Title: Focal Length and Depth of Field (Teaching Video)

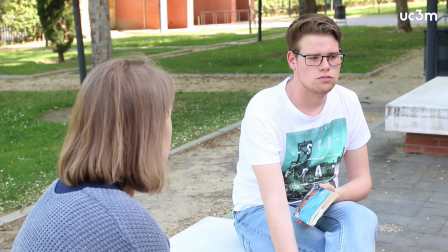(5:38)
Even though the female character is not entirely out of focus, you can appreciate that she doesn't look sharp.
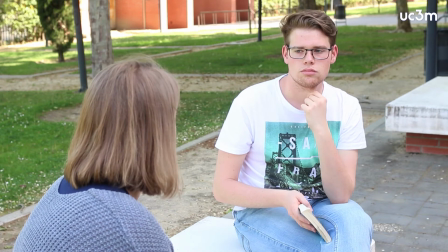(5:45)
The same with the background. As we look far behind the subjects, the trees are out of focus.
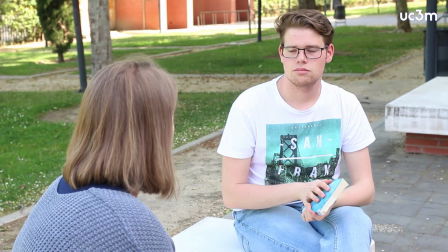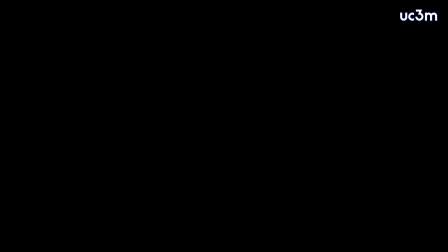(6:03)
(250mm). It would be impossible to frame these two characters with a 250mm lens since they would not fit in the frame.
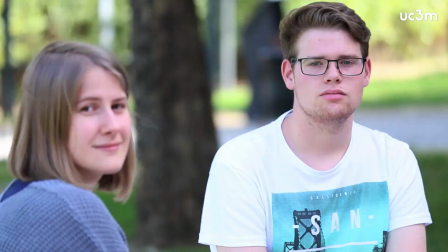(6:12)
We have placed the camera in a similar angle. These are two still images of each of the two characters. In the first one, he is in focus. In the second one, she is in focus.
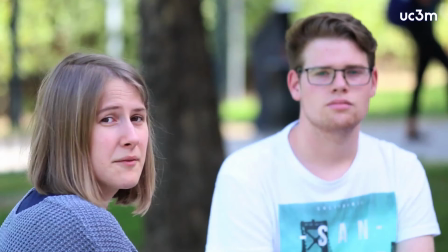(6:25)
You can appreciate how everything behind them is completely blurry.
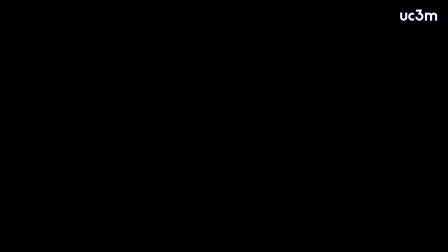(6:29)
The telephoto lens can also be used to record characters walking towards the camera, since they appear closer than they are. Let's see an example from the film Tootsie.
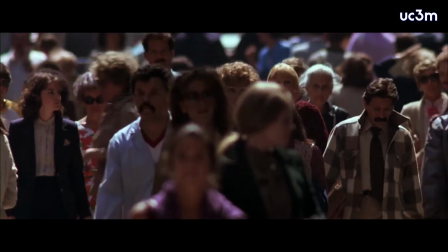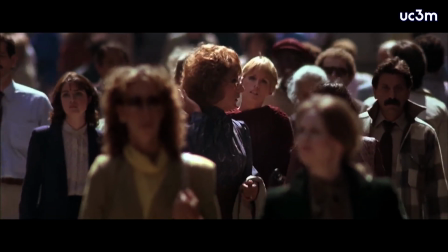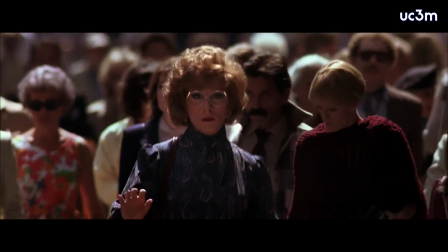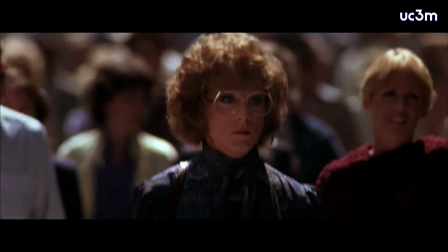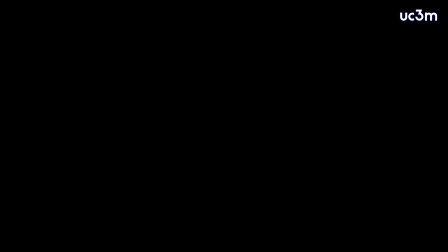(7:10)
In the shot, the male character, played by Dustin Hoffman, is an unemployed actor. No one wants to hire him. He decides to change his identity, becoming a woman, to get a part in a TV show.
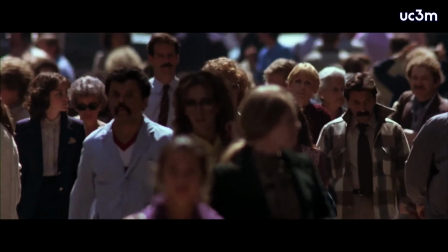(7:24)
As she gets closer to the camera, the spectators can appreciate this change of look.
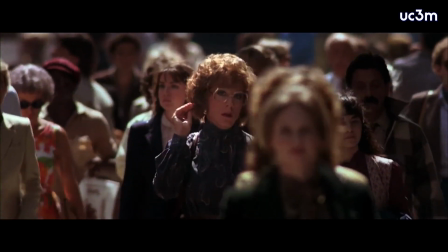(7:33)
Everything around him, her, is blurry. Our only focus of attention is her change of identity.
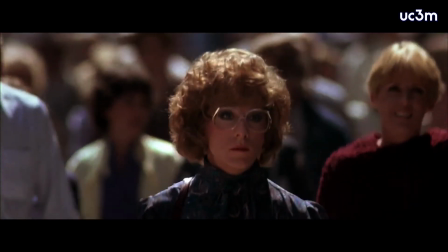(7:45)
In order for this technique to work, the camera operator has to constantly refocus as the character gets closer.
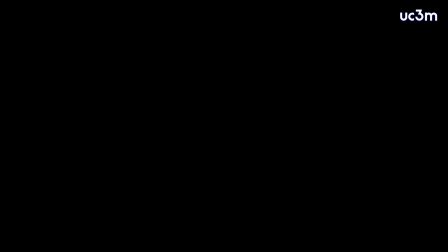(7:53)
Let's see two examples.
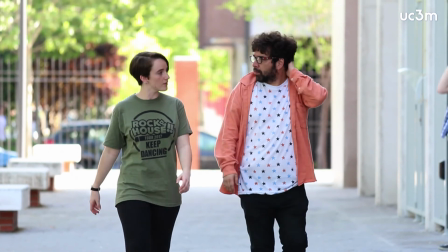(7:59)
In the first one, we are using the same technique as Tootsie.
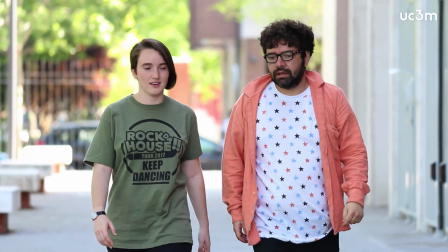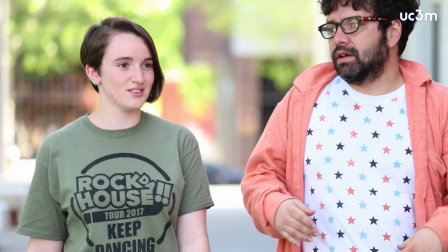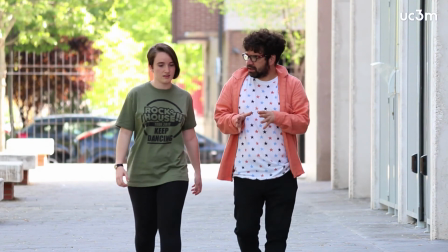(8:18)
In the second one, we keep the focus in the initial point of the two characters.
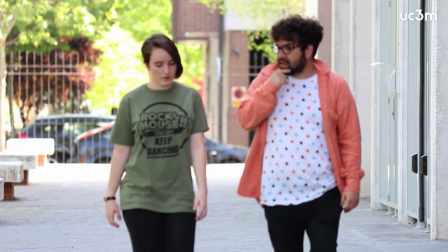(8:24)
As they get closer to the camera, little by little, they get out of focus.
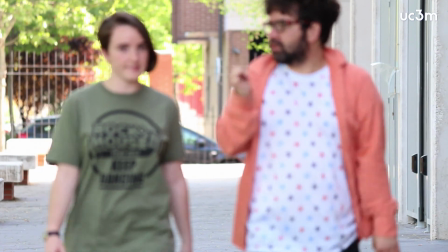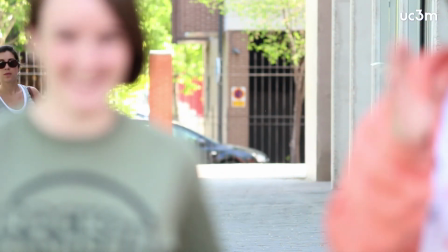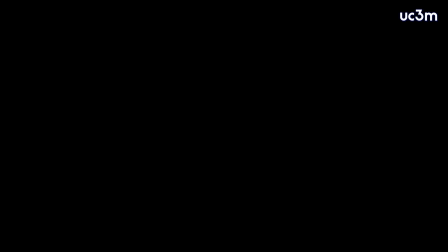(8:43)
Finally, there is a type of lens that combines different focal lengths. That is, it has a variable focal length, the zoom lens. The more zoomed out we are, the shorter the lens is. The more zoomed in we are, the longer the lens is.
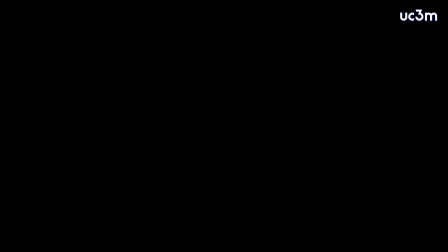(9:00)
For example, a 55 to 250 millimeter lens goes from being a normal 55 millimeter lens to becoming a 250 millimeter long lens as we zoom in, which would have less depth of field.